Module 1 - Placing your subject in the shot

Okay, hi guys, welcome to module number 1. So for this module, we'll be discussing where to place your subject in the shot.
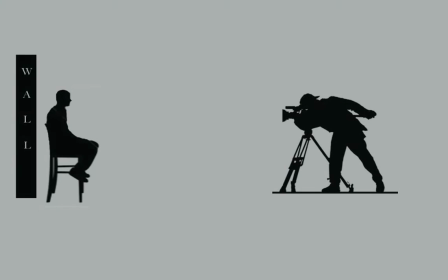So let's take a look here. Okay, so in this example, you can see we have 3 elements.
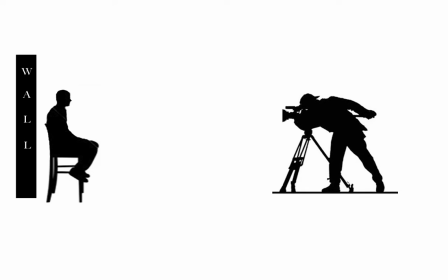We have a cameraman on the right, we have our interviewee or our subject sitting in a stool, and then we have this block that says wall behind him. Well, that's a wall. So as you can notice in it, the wall is directly behind the interviewee, and that's what we're going to look at right now,
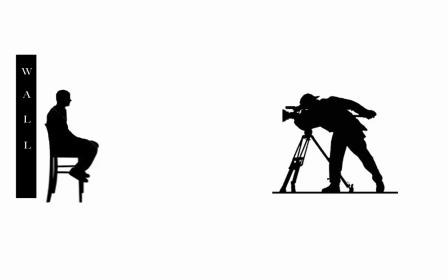is how close should you put your interviewee, your subject, to the background. So let's take a look at what this would look like in an actual interview. Okay, so here's our live shot.
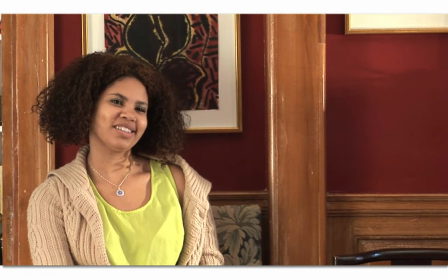As you can see here, this wall behind her is really distracting. It's very close to her, it's crowding the frame.
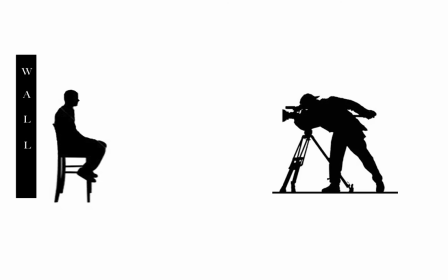We really want to give her more space than that. In an interview, what we want to do is separate the subject from the background.
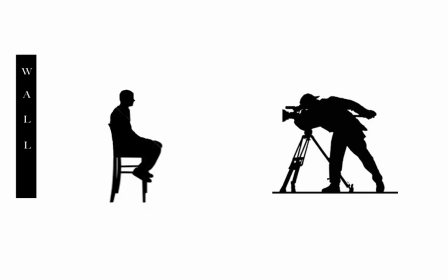So there we go. Now we separated. So let's take a look at what this would look like in our live example.
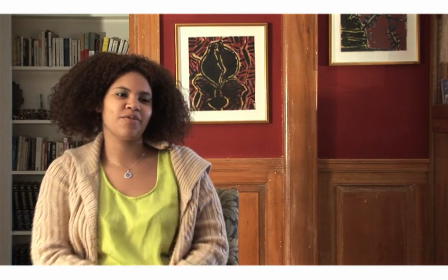So here's the new shot, and the wall is no longer crowding our subject. Okay, so now we've seen how it looks when we improve it. Let's take a look at how these two shots look side by side so you can get an idea of the changes that we've made.
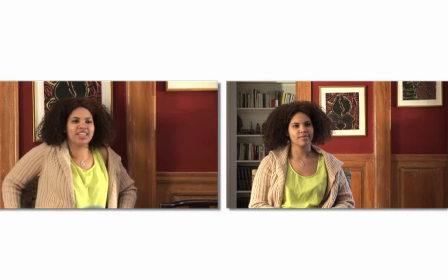On the left side, you can see our original shot, and on the right is our improved shot.
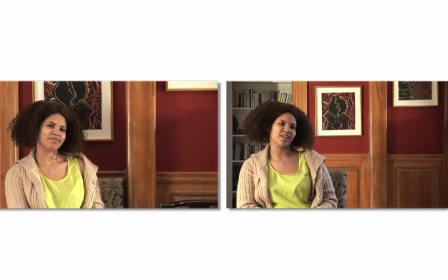So let me just pause this for a second. So the setup on the right has given us a few new advantages here. The first is that by separating her from the background, we can actually see what the background is. Not only is she less crowded, but we can see more details. One of the other advantages is that now we've been able to do more with lighting.
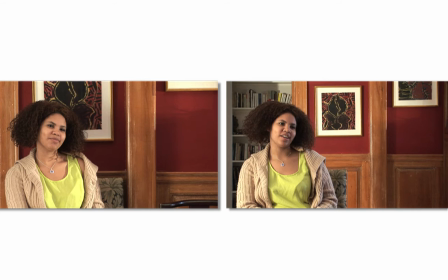So we've been able to actually put a light behind her, and that's giving her what we call a rim light or a backlight. You see the soft bluish white light on one side of her. That's a light that's designed to separate her from the background, to let her stand out.
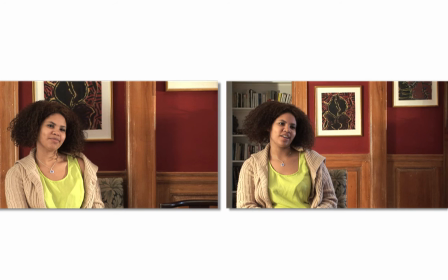When someone's up against the background, they're lit with the same light that is lighting your background. So your subject and your background sort of start to blend together a little bit. So by moving her forward, we're lighting her differently, we're separating her, there's less crowding.
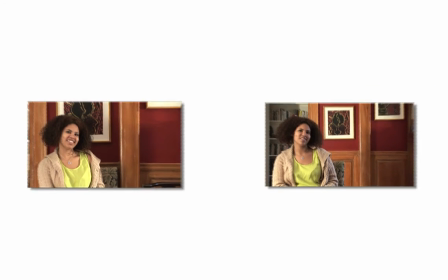We've had a lot of improvements from just making this one slight adjustment. Okay, that concludes this module.
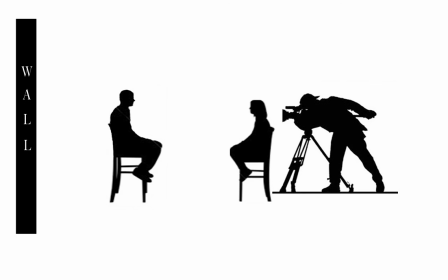All that's left to do is let's put our interviewer in. There she is, and you're all set and you're ready to go.